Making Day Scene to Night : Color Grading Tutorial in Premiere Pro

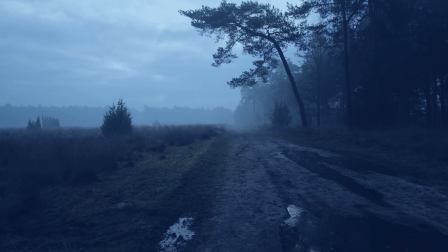[0:00]
Hello guys, welcome back to a new video. In this video we are going to know how can you make a daytime recorded video into a nighttime video.
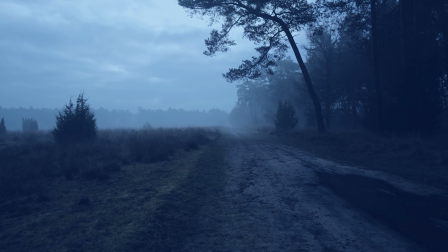[0:08]
Because in lot of videos or movies you have been seeing a lot of clips that have nighttime scenes,
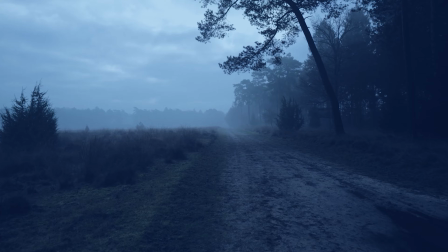[0:14]
but they are not actually shooted in the nighttime.
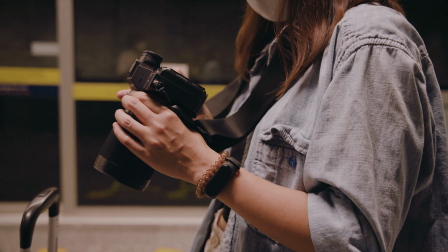[0:17]
They are shooted in a daytime and they are color graded and edited in post production.
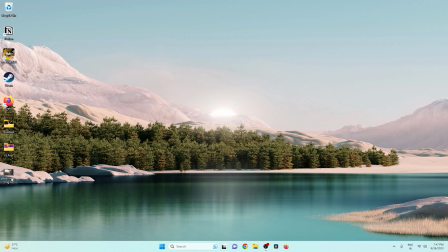[0:24]
They are converted into a nighttime video. So here we have a video I have downloaded from internet.
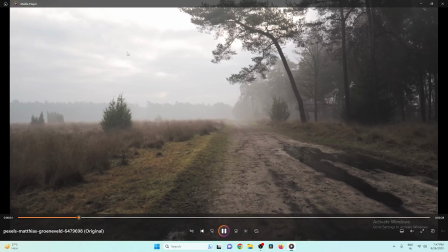[0:29]
This is a very cool looking video. So in this video, as you guys can see, this is a daytime video, but we are going to convert this into a nighttime video.
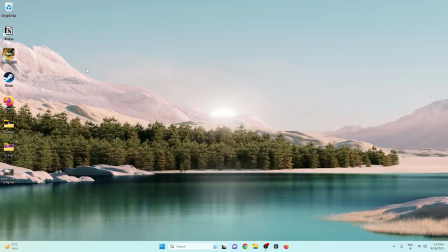[0:38]
So how can you do it? You can use any software which have a color grading effects. So in this video we are going to use Premiere Pro software. You can use any software as you like.
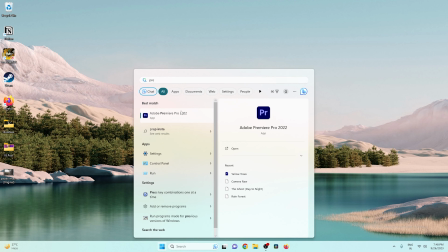[0:50]
So let's open our Premiere Pro software, and this will be very simple and very easy.
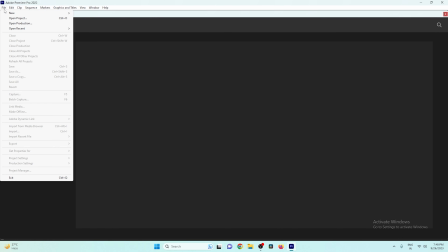[0:55]
So I will just click on this file button and create a new project.
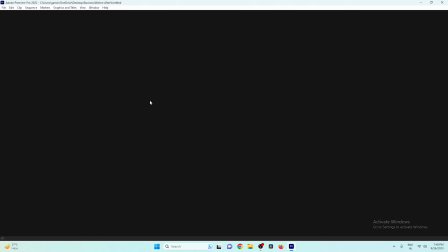[0:59]
And after creating a new project, we have to just import our video in the Premiere Pro software which we are going to color grade.
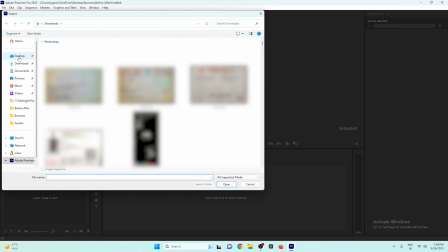[1:07]
So let me click double click here and let's go to my desktop, and here is the video.
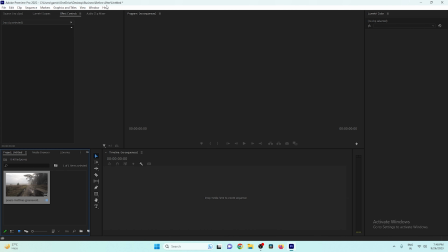[1:13]
So let's open this into our software, and as you guys can see here, not are so many tools.
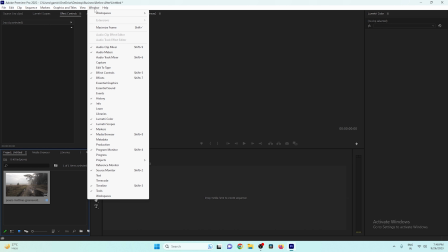[1:19]
So let's just go to this Windows section and workspace and all panels.
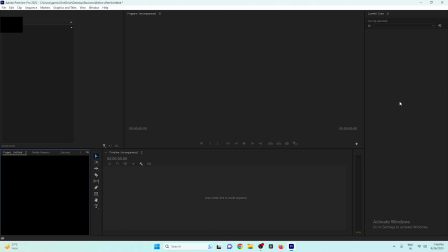[1:26]
So we will get lot of new tools, or if you are already getting all the tools, no need to do this. So all you need to do is just click and drag this video into your timeline, and as you guys can see, this is our video, very simple.
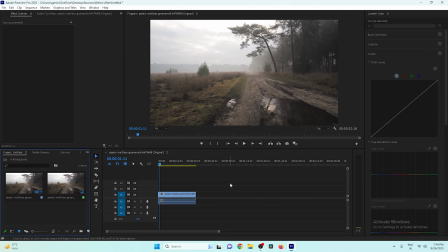[1:41]
So let's go to this color grading section, and after coming to the color grading section, first of all let's start with this basic correction. So I will just click on this and I will click on my clip. So when you will click on your clip, you will be able to change the settings.
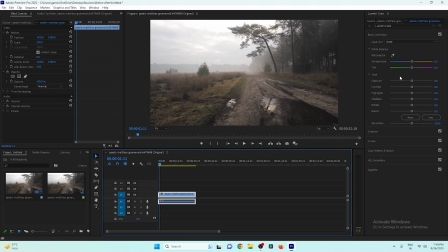[1:58]
So first thing, all you need to do is you need to lower the exposure. Okay, so let's decrease the light in the video.
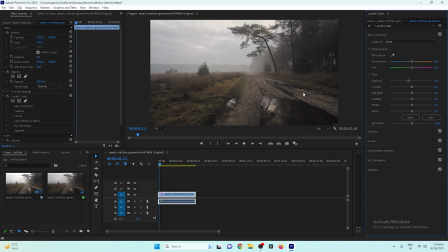[2:08]
If you are shooting in a very sunlight or very day video, so you need to decrease more. So according to your video you can decrease, and we can also decrease this afterwards, so no need to worry about that. So after decreasing the exposure, decrease the temperature also, because
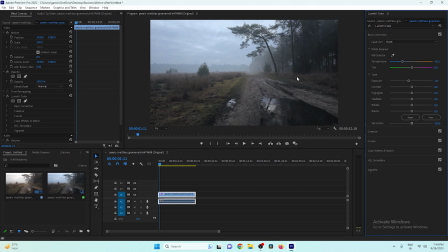[2:29]
nighttime videos look like some bluish effect. So let's just decrease the temperature, and after decreasing this, just go to this color wheel and match. So after coming here, just you need to bring these shadows, midtones and highlights all to the blue.
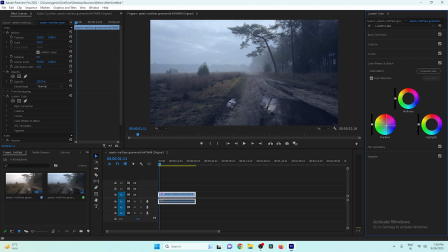[2:48]
Okay, so let's just take this to some bluish effect, and let's take this also to this bluish effect, and let's just take this also to the bluish effect. Okay, so after doing this, let's come back to the color basic color correction,
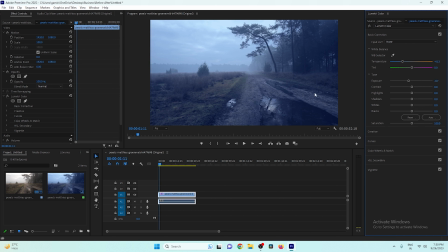[3:06]
and let's decrease the saturation of our original video. So let's decrease something like this, not much, because it will look like colorless. So we will just decrease a little bit, and after decreasing this, just go to the curves,
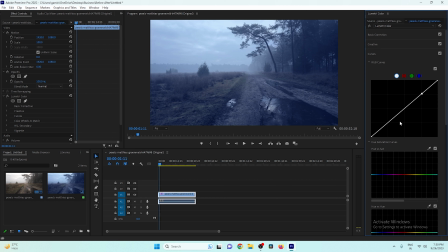[3:26]
and I will design my curve, which is S curve, my favorite. So I will put 3 points over here, and I will increase this little bit like this, and I will decrease this one something like this to increase our contrast in our video.
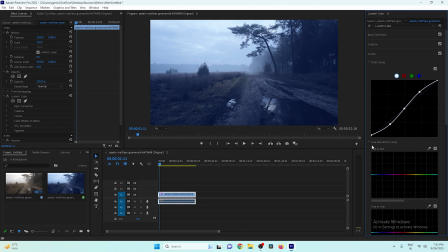[3:43]
And I will also increase this last one, because after increasing this one, your video will look like more cinematic. So I will do this one, and I will also decrease the brightness of our video. So now our video is looking little bit like nighttime.